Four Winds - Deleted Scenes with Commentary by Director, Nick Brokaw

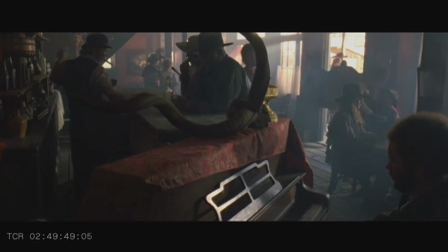486s
here we see just the melee of people and activity in the saloon here
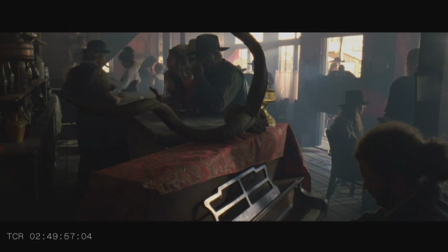494s
it was wonderfully shot, wonderfully lit it was a lot of fun being there it was really a dream come true to be able to step in and see this world that I had written on a page come to life,
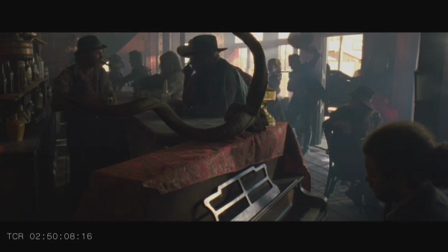506s
and all these fantastic actors and friends who came out. You can see some of the guns of the round table guys,
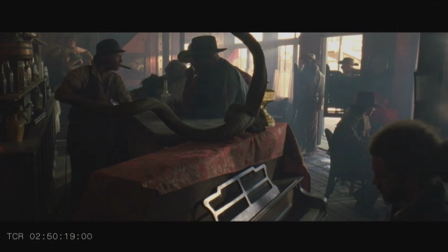517s
Tucson and Justice, and some of these guys who came,
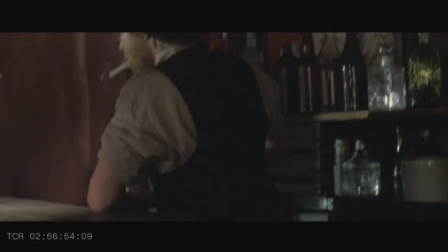522s
drove a long way to be in this film, brought their guns and their spurs and all the fun stuff.
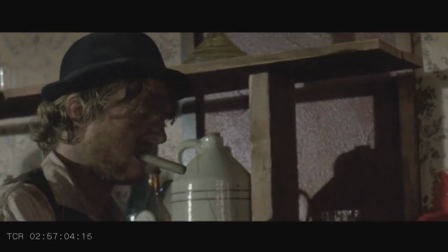532s
Cougar George is our production designer and a good friend and really could not have made four wins without all of his effort and
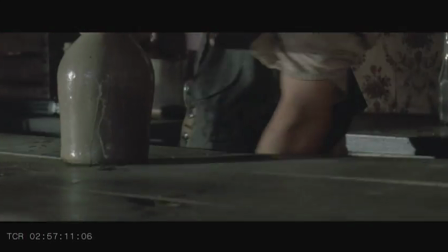539s
time and he just had this amazing red beard that I wanted to feature in the film as well.
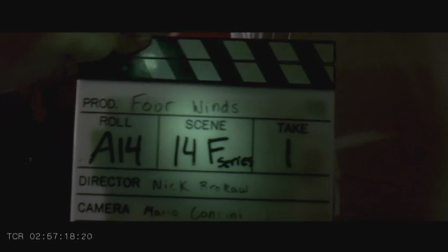546s
He had a little cameo as our bartender as you can see here and the
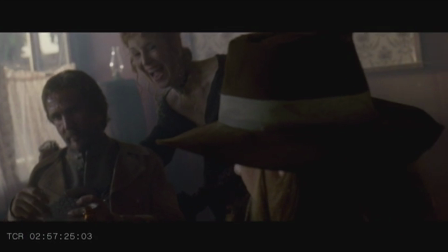553s
fire marshal was not too happy that we had lit his cigar there but I'm sure glad that we did. It really adds to the authenticity.
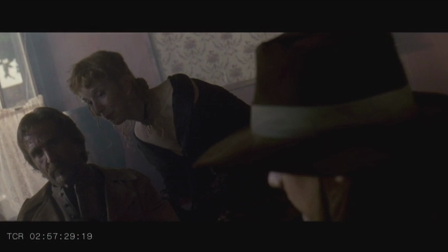559s
So we got a couple takes before the fire marshal shut us down there.
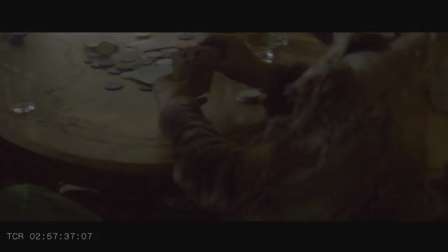565s
Again, just seeing some of this overcranked footage that was used to
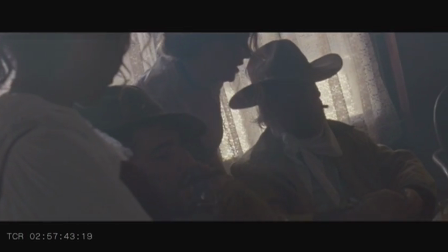571s
show Four Winds in his delusional state and being overwhelmed by all this activity in the bar here,
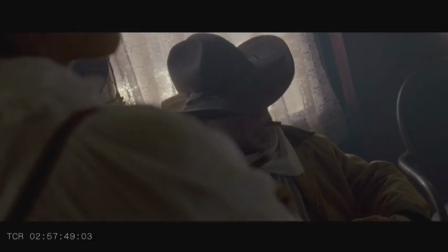577s
but I really just wanted to really show how wonderfully composed
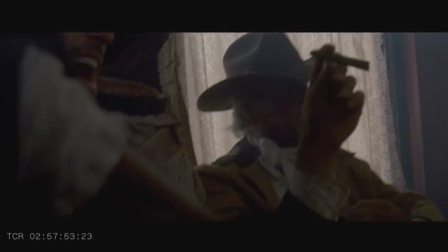582s
and badass it all looks once again here,
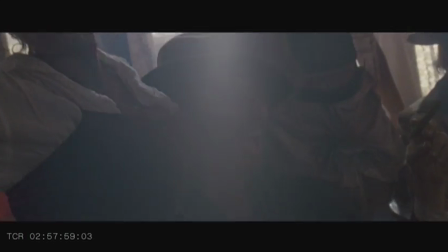587s
and a good friend of mine, Billy Muzzleman,
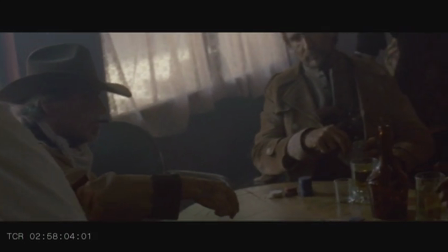593s
who you will see on the right of frame, brought that little Derringer pistol.
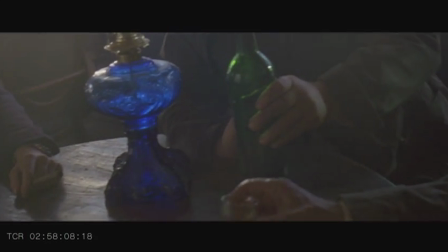597s
That's a real Derringer pistol that he had had from the 1800s,
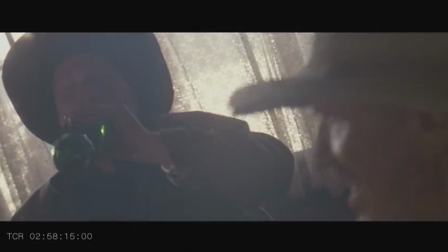602s
and I just love the fact that that little bit adds a little bit more authenticity to this bar scene here.
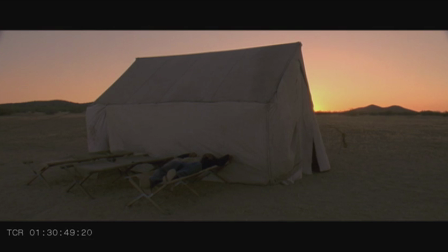612s
There's another little segment that cut out as we were trying to shorten what ended up being a 34 minute film to try to keep it under 40 minutes here.
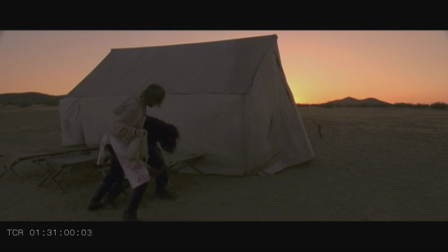621s
Shots like this got chopped off even though it's shot at magic hour here.
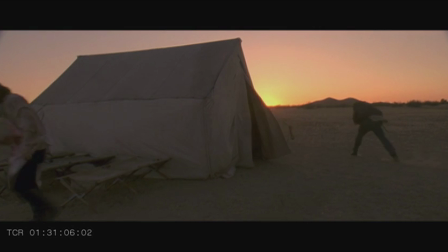628s
You can see the sun is going down but only the very very tail end of this shot got used in the final cut.
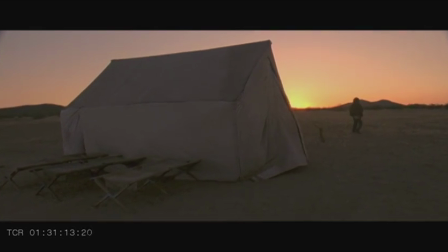635s
But the efforts that went into putting this all together I really just wanted to throw into this segment.
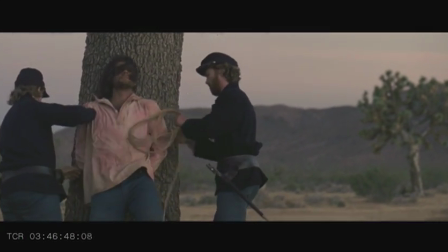643s
Here we see our original execution scene.
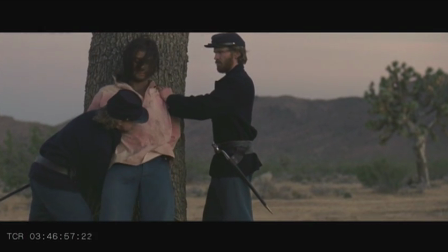650s
Once again, there's a little cameo by Cougar, and then myself on the left there. Our original ending was going to be this epic slow motion execution scene.
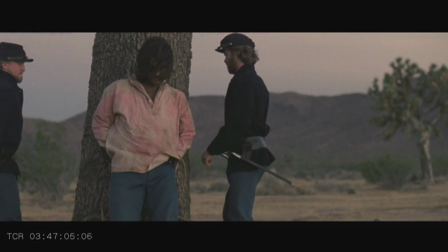660s
Been trying to get some reenactors to come out,
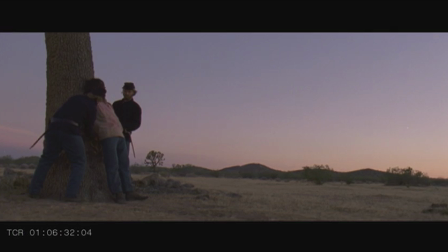664s
some true Civil War reenactors who would come out and bring their black powder and their guns, and we were going to try to shoot them,
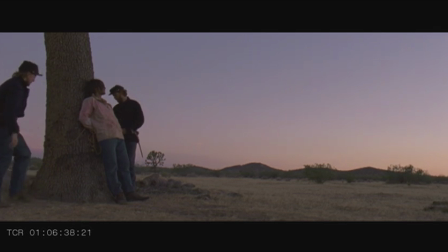673s
or film them shooting at Four Winds for this execution scene.
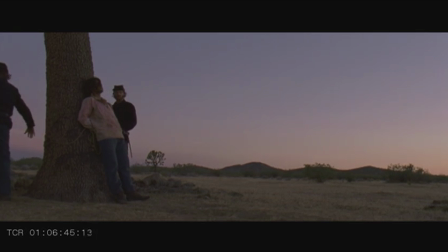677s
We ended up only filming the part of the actual blood burst and Four Winds' body escaping and running off,
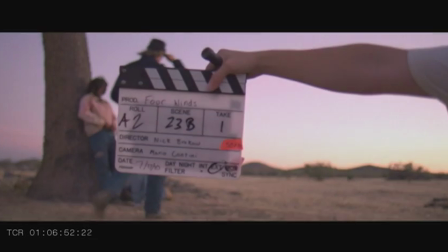686s
so you're just seeing some of the footage here that never made it in, but on our Tech Scout,
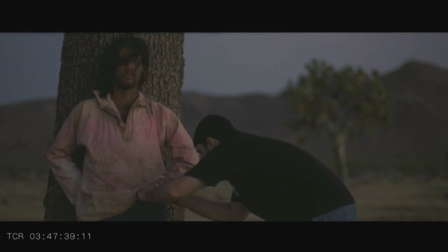692s
we went and found our location out in the Victorville Desert and found this gorgeous, massive Joshua tree that was leaning at this angle and I just thought it would be a really great spot for this execution scene.
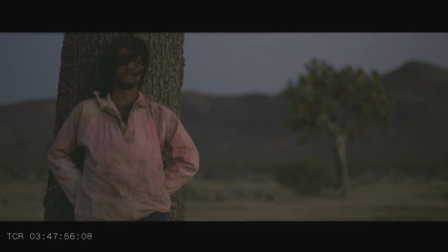708s
Here you're seeing Jeff Scott, our armorer, who is out there to maintain safety and bring his squib rigging gear out there.